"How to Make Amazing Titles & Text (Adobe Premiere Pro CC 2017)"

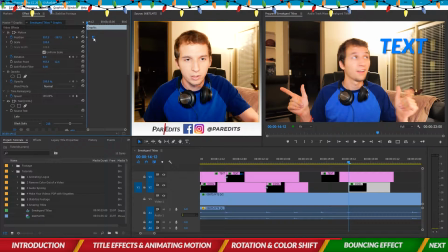[12:27]
Just bring you up. Delete this keyframe. 1, 2, 3, 4. Bring this down. Okay. So what I want to do is when the text comes down, I don't want it to just stop where it's supposed to be.
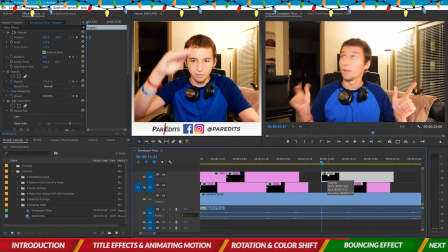[12:44]
I want it to like be more organic. So it falls down and goes like voop, like just a little bounce effect. So let's go ahead and do that with text. So I'm going to zoom into the keyframes. And first it comes down, right?
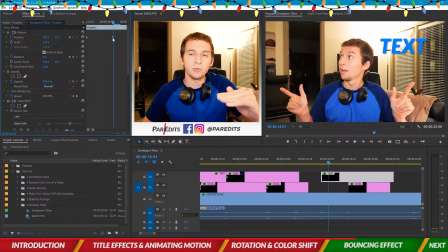[12:57]
So I think what I want it to do is overshoot first and then go back to where it needs to be. So I'm going to leave this keyframe here. I'm going to copy this keyframe because that's where I want it to be. And I'm going to go 1, 2, just 2 over.
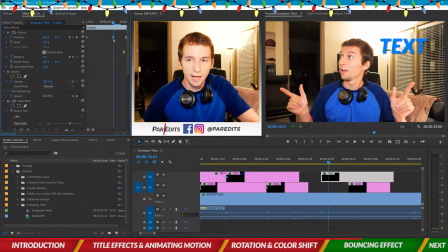[13:11]
So I'm going to go 2 over, paste that, and then scoot this keyframe down a little bit more. So now let's see how this looks, see if it bounces. Yeah, see, it's got a little bounce effect.
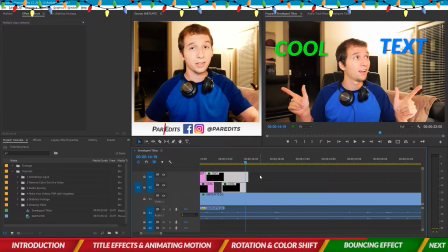[13:23]
It makes it look a little bit more organic. All right, another thing that we can also do is we can go ahead and copy this footage, paste that in,
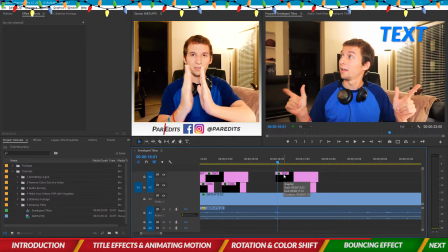[13:32]
and let's go ahead and shrink the text and make it come back out. So we can make it disappear and shrink into itself, and then we can make it expand back out.
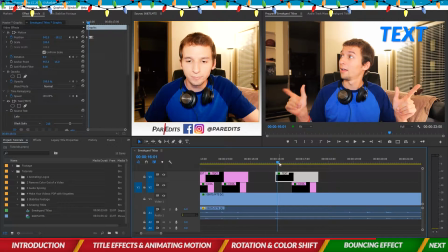[13:44]
So let's go ahead and do that with text here.
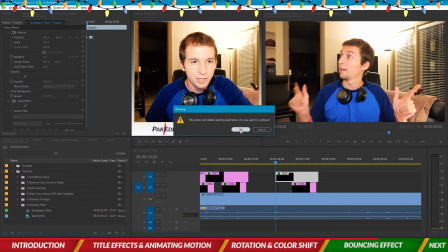[13:48]
So I'm going to go ahead and delete these keyframes, bring it back down to where I want it.
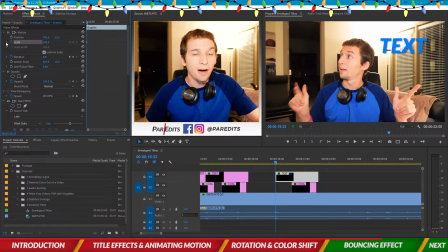[13:55]
And so now I'm going to keyframe with scale. Now with scale, you can uncheck uniform scale. And what that does is you can customize the scale height and width.
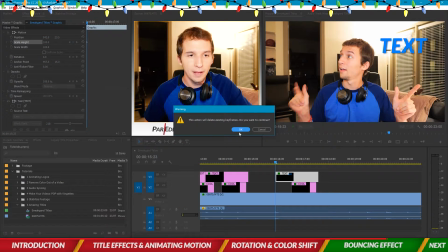[14:05]
So I'm going to go ahead and I'm going to turn off scale height, but I'm going to turn on scale width because I want it to like kind of pop out. So let's go ahead and do scale width, start from 0. Oh, you notice that.
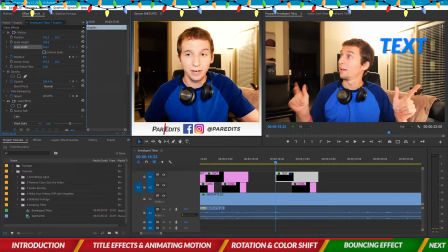[14:20]
That's not what I want. The text disappeared and it went towards the middle. That's because of the anchor point. So let's go ahead and take the anchor point, drag that right into the center where the EX is. Now let's scale that down. Down to 0.
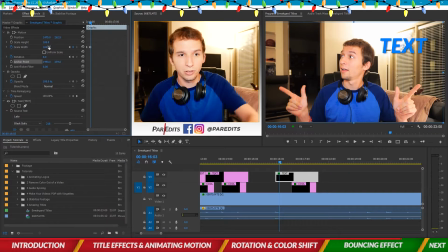[14:37]
Okay, 1, 2, 3, 4. Bring it back up to 100. Now I actually want it to bounce, so let's go ahead and copy that. 1, 2, paste. And then let's change this center one to like 105.
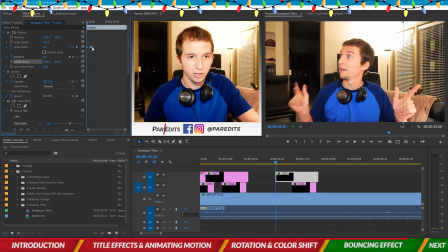[14:50]
There we go. And then maybe we can ease in, ease out. See how this looks. Maybe give it more of an effect. Maybe not 105, maybe like 110. Or no, let's do 120.
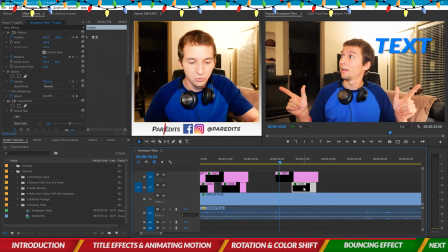[15:10]
Okay. And then we can also do that on cool, copy, paste, to make sure the anchor point on cool is set. Anchor point is not set, so let's do it just like that. Oh, okay. Let's scoot that over. There we go.
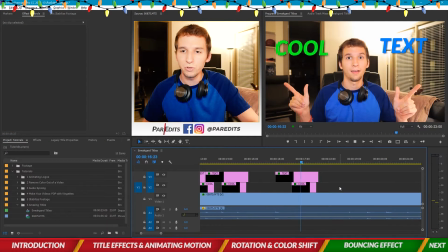[15:30]
Alright, so now it kind of, whoop. Oh, I didn't snap again. Come on, Sam.
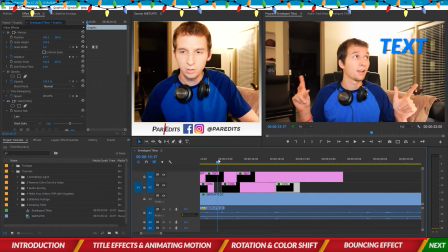[15:35]
You gotta snap. There we go. Bam. What?
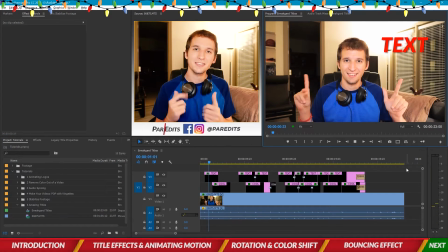[15:41]
Alright guys, so that's basically it.
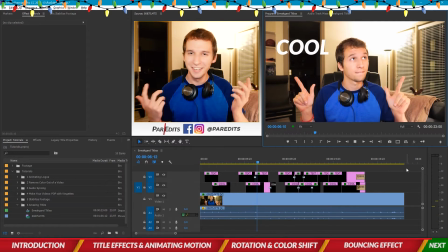[15:43]
I hope that you learned a lot and you got a good laugh from this goofy video of me just trying to demo moving text. I hope you can use this in your videos.
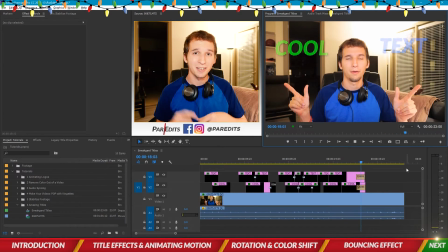[15:57]
My goal is to help at least one person make an amazing video just from my tutorials. Be sure to like and share it with anyone who needs to know how to add some titles to their videos using Premiere. And don't forget to subscribe and thanks for watching, guys. I'll see you in the next video.